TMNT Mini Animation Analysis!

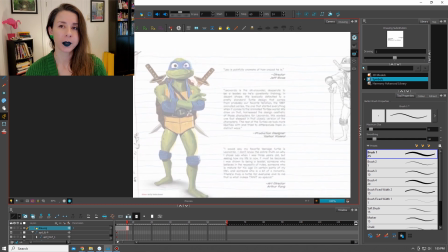(0:00)
Today I'm going to do some Ninja Turtle fan art.
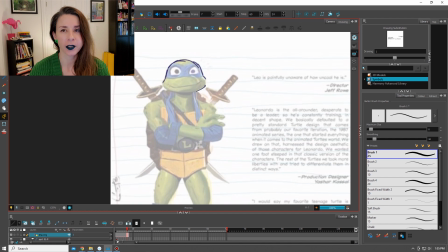(0:02)
Mostly I want to analyze how to draw the characters and then analyze some animation from the new movie, TMNT Mutant Mayhem.
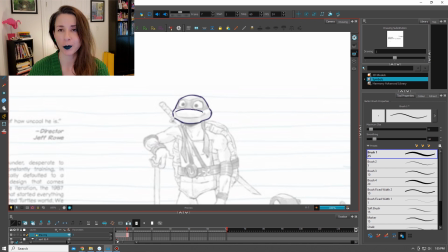(0:09)
I saw it in theaters and my jaw was basically open for most of it. I thought it was so well done on every level.
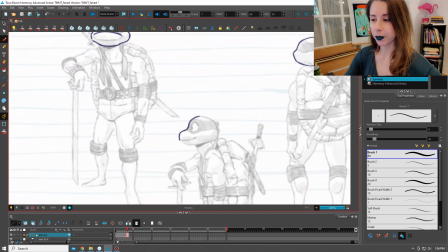(0:15)
So the Ninja Turtle art book is not available yet. It is going to be released on October 10th.
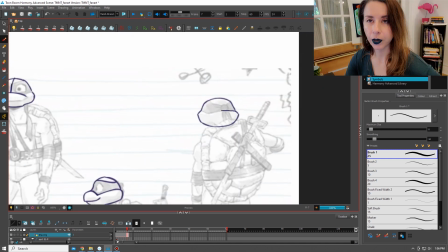(0:22)
So I just kind of have to scrounge around online and see what art I can find.
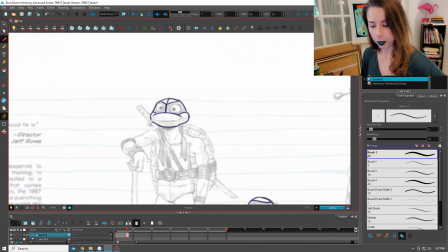(0:27)
I found a video with all the Mutant Mayhem clips and trailers, so that's going to be a good resource.
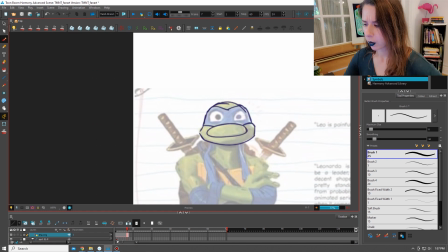(0:34)
And I found some character turnarounds,
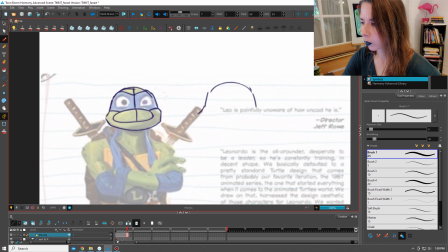(0:37)
like there's one for April and definitely 3 views of Leonardo, so I'm going to use what I can find online and try to break down how these characters are drawn.
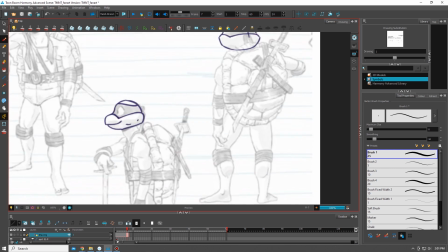(0:49)
For the purpose of this video, I'm going to focus on drawing Leonardo. I'm trying out 2 different ways of drawing the head here, by first tracing them and then drawing freehand. There's a certain simplicity to the turtle's head design. It seems potentially easier to draw the heads from the outside in,
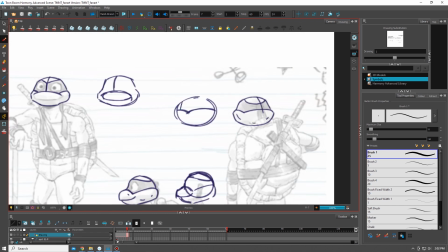(1:04)
by which I mean drawing the general outline to find the volume and shape of the head and incorporating the nose in order to flesh it out and show the angle.
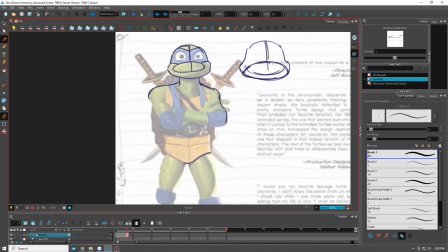(1:12)
When you're learning how to draw characters, it makes a lot of sense to just trace the figure to find out how they're put together, but drawing from sight is also a great idea. Do both when you're learning. The turtles are designed in a way that is really fun for animators to draw for a few reasons.
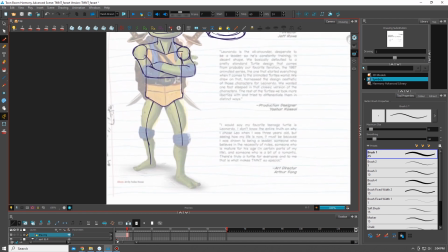(1:25)
For one thing, because of the masks, their elbow and knee pads, and their belts, these details help define the angles the turtles get themselves into,
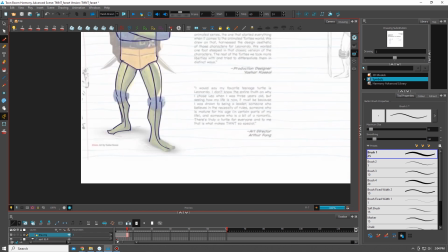(1:32)
and the mask is great for artists because they clearly wrap around the eyebrows and around the eyes.
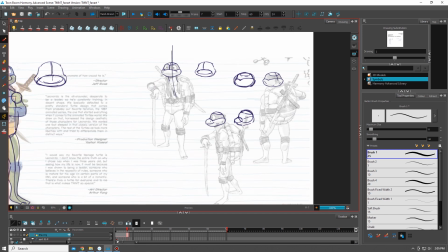(1:38)
This helps in finding eye placement in relation to the rest of the body, and it allows you to show subtle or broad emotions by following the brow line and wrapping around the eyes.
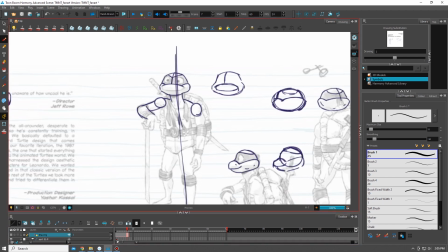(1:46)
And 2, the heads are cartoony and expressive, but the bodies are based on stylized humanistic anatomy.
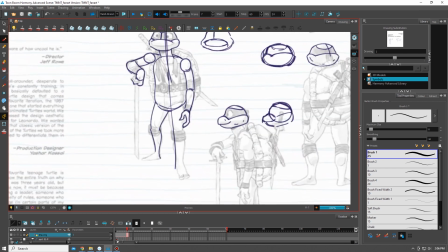(1:53)
The anatomy is laid bare, and you don't have to worry about clothing, so you can focus on great action poses and comedic acting, while having fun drawing simplified anatomy.
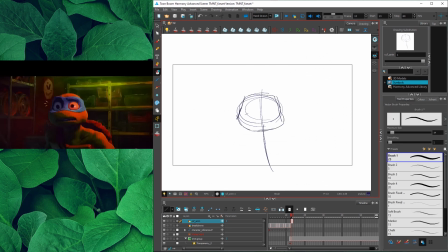(2:01)
I've picked a short, simple clip of Leonardo reacting happily after he accidentally knocks down a bad guy for the first time. It's a short clip, it's 12 poses over 22 frames.
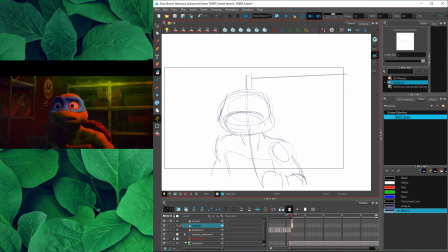(2:13)
I started to quickly sketch the first key of Leo, and I added a drawing of the shelf behind him in order to help me map out his placement.
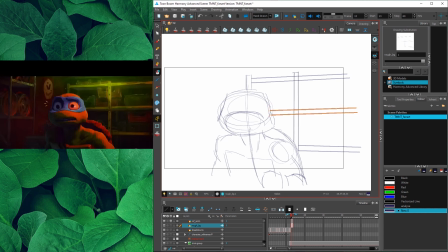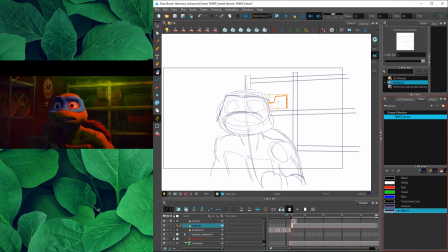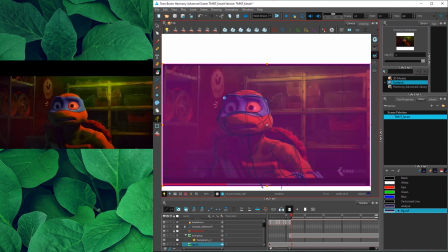(2:52)
I realized that something was a little off, so I just brought in a screen capture of my reference into my animation software in order to check my work.
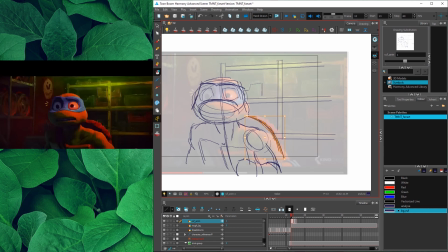(3:00)
By doing that, I could see that I didn't draw the shell high enough and the screen right arm isn't angled enough. I could have figured that out on my own, but bringing in a screen capture for reference was just faster. It's pretty important to work quickly and be really adaptable in animation, since the process is so time-consuming.
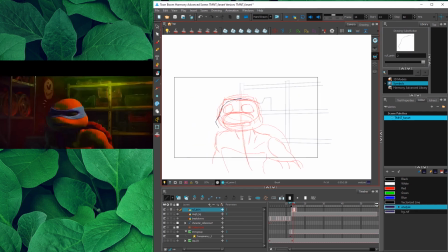(3:18)
Next, I started to draw frame 4.
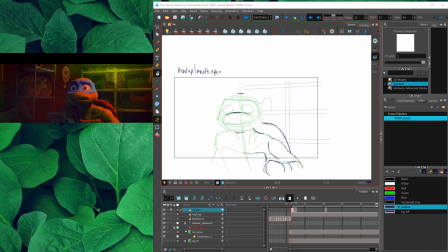(3:23)
But I realized I missed frame 2, so I went back and drew that one. It's very similar to frame 1. The pose is very subtly starting to go down into an antic. So back to drawing frame 4, which is the antic down. The shoulders go up, the elbows go in, Leo is crunched down.
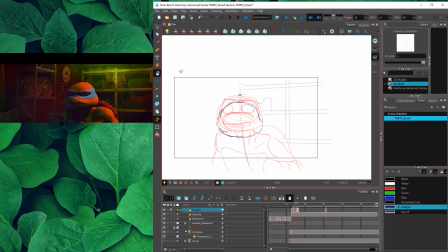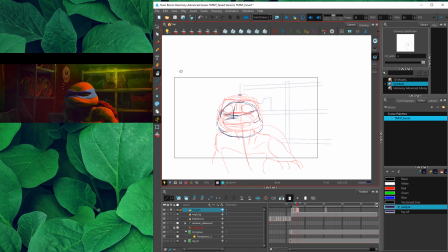Next I drew frame 7, this is the up key. It's usually a good method to get your keys done first.
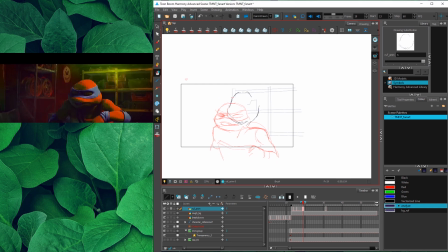(4:06)
This allows you to plan out your shot and know where to place breakdowns. This is called pose-to-pose animation. In this up pose, Leo has moved a good distance and his eyes have popped open and his arms are straight in the air.
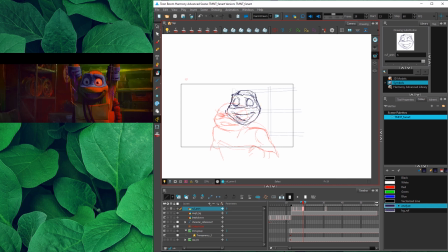(4:20)
This is a great snappy animation, which is to say that there are no mushy in-between poses with eyes half-lidded. Snappy animation pops into a new pose with minimal to no in-betweens, and it looks good because it has elements that lead, drag, and new poses have enough time to read and settle.
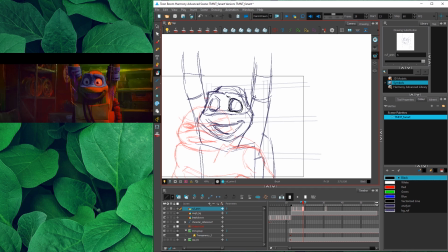With the up pose done, I drew the breakdown at frame 5 between the down and up poses. This is a fun pose. Leo starts to move up and he leads with his shoulders, elbows, and his head.
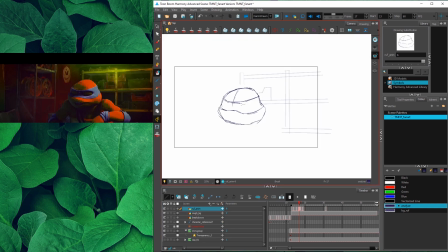(4:53)
While his head is leading, it also drags down and his eyes remain closed. His hands drag, pulled by the wrists. This pose is doing a lot of work, and it's selling the move into the up pose.
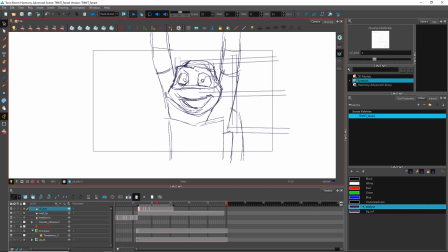(5:06)
This is what I've got so far. Next is the overshoot at frame 9.
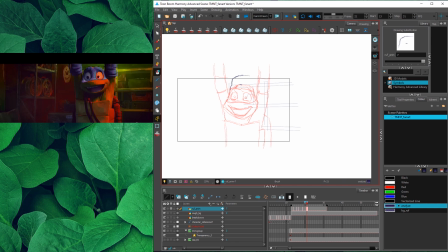(5:12)
The entire body continues up, but it doesn't cover as much distance as it did in the previous frame.
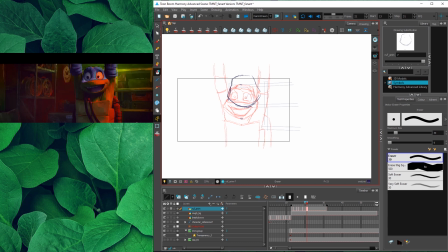(5:18)
The body stays straight, the head follows through and tilts up into an angle.
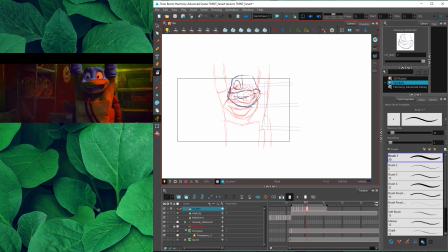(5:22)
The arms continue up and in. There are some smear lines from frame 7 to 9, which are on 1s, whereas Leo's animated on 2s over those frames. I think the smears help sell his motion really well in addition to the snappy animation. You'll see me doing a lot of flipping.
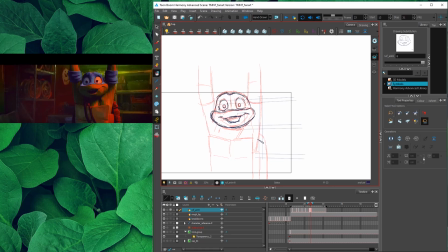(5:38)
This is a technique used often in paper animation, but I use it constantly in digital 2D animation. I do this while I study Leo's animation in order to see how far he has moved between frames and to compare his shapes.
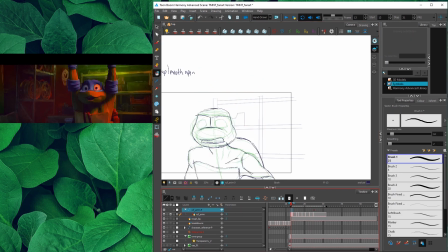(5:53)
At this point, I added a peg in order to compare poses that were extremely similar. I could then remove the peg when I was done drawing in order to properly place the drawings in space.
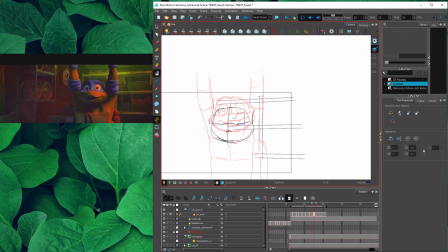(6:04)
In newer versions of Harmony, you can use a dedicated tool called Shift and Trace, which is a different way of achieving the same thing.
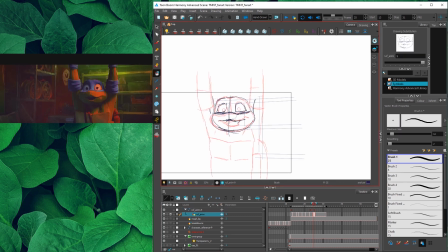(6:11)
I'm using Harmony 14 Advanced, which is kind of old. I purchased a perpetual license a long time ago when I was doing a lot of personal animation, so this is just the version I have. But you can get Harmony 22 Premiere at this point,
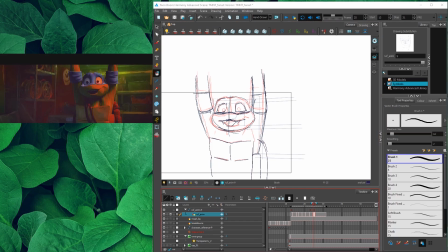(6:24)
which I've used at jobs, and I know it has much nicer brushes and eraser options that actually look and act more like pencil lines, and newer versions have a bunch of advanced animation tools for hand-drawn as well as cutout animation. I'll include a link in the description that talks about the Shift and Trace tool. From frames 11 to 21 there is a settle.
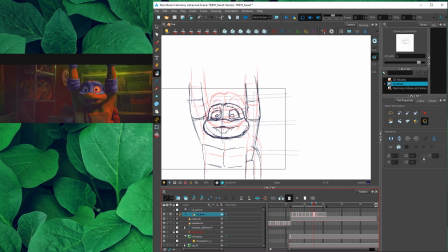(6:44)
The head drags up, then down, then settles up. The arms and shell do the opposite, a down, up, down thing. Frame 13 is effectively a key because it's the point that the parts will start to change directions afterwards.
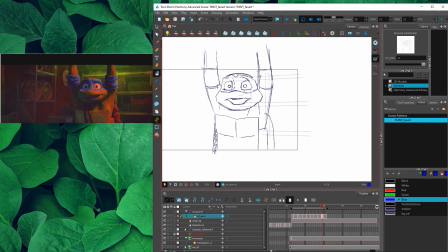(6:57)
The final frame is a really subtle settle.
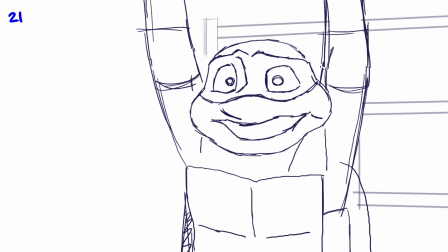(7:12)
And there we go, this is what the animation looks like.
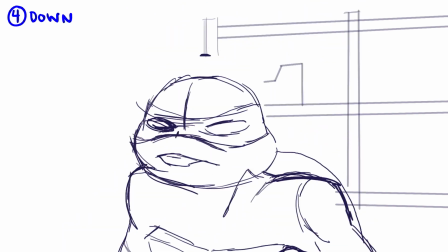(7:14)
It's a bit faster in my video than it is when I animated it because my video is 30 frames per second, but my animation was 24 frames per second.
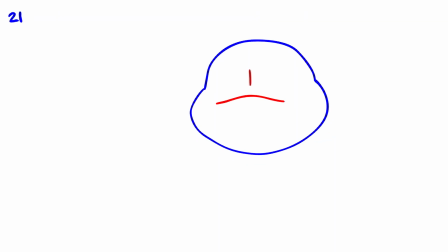(7:23)
One handy concept you can use when animating to check your arcs and drag is to isolate parts and focus on one thing at a time.
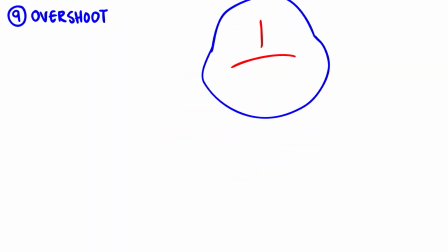(7:29)
Here's a simple animation in which I've isolated the angle, placement, and timing of the head, so you can see how fantastic the drag looks.
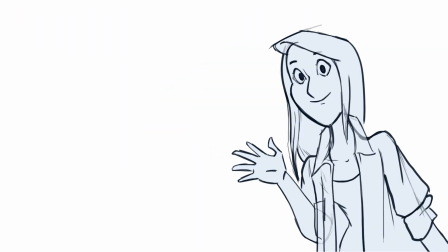(7:35)
I had a lot of fun putting this video together, and I would love to do more Ninja Turtle fan art and animation analysis.
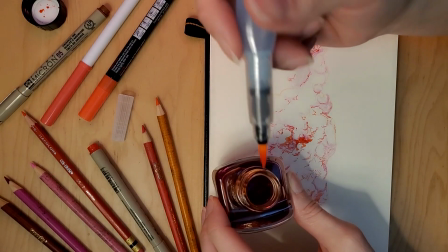(7:40)
I was only able to get this much analysis done this week as I've been busy with Inktober.
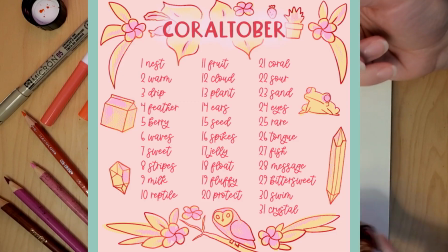(7:44)
I actually came up with my own prompt list called Coraltober because I was inspired by a coral colored ink that I found.
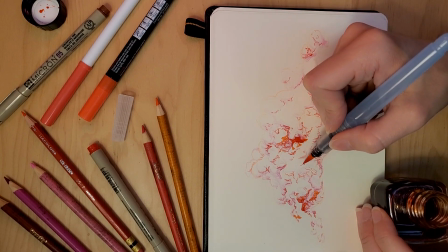(7:50)
I'm sharing my Inktober Coraltober drawings on my Instagram, which I'll link to in the description, and I'd love it if you follow me there so I can share more art with you.
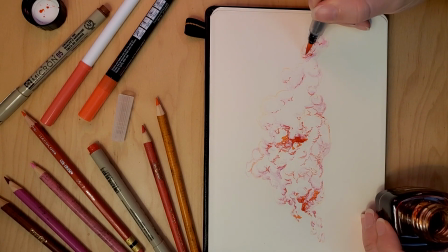(7:57)
Please let me know in the comments if you'd like to see more Ninja Turtle videos in the future. Have a good one, and thanks for watching.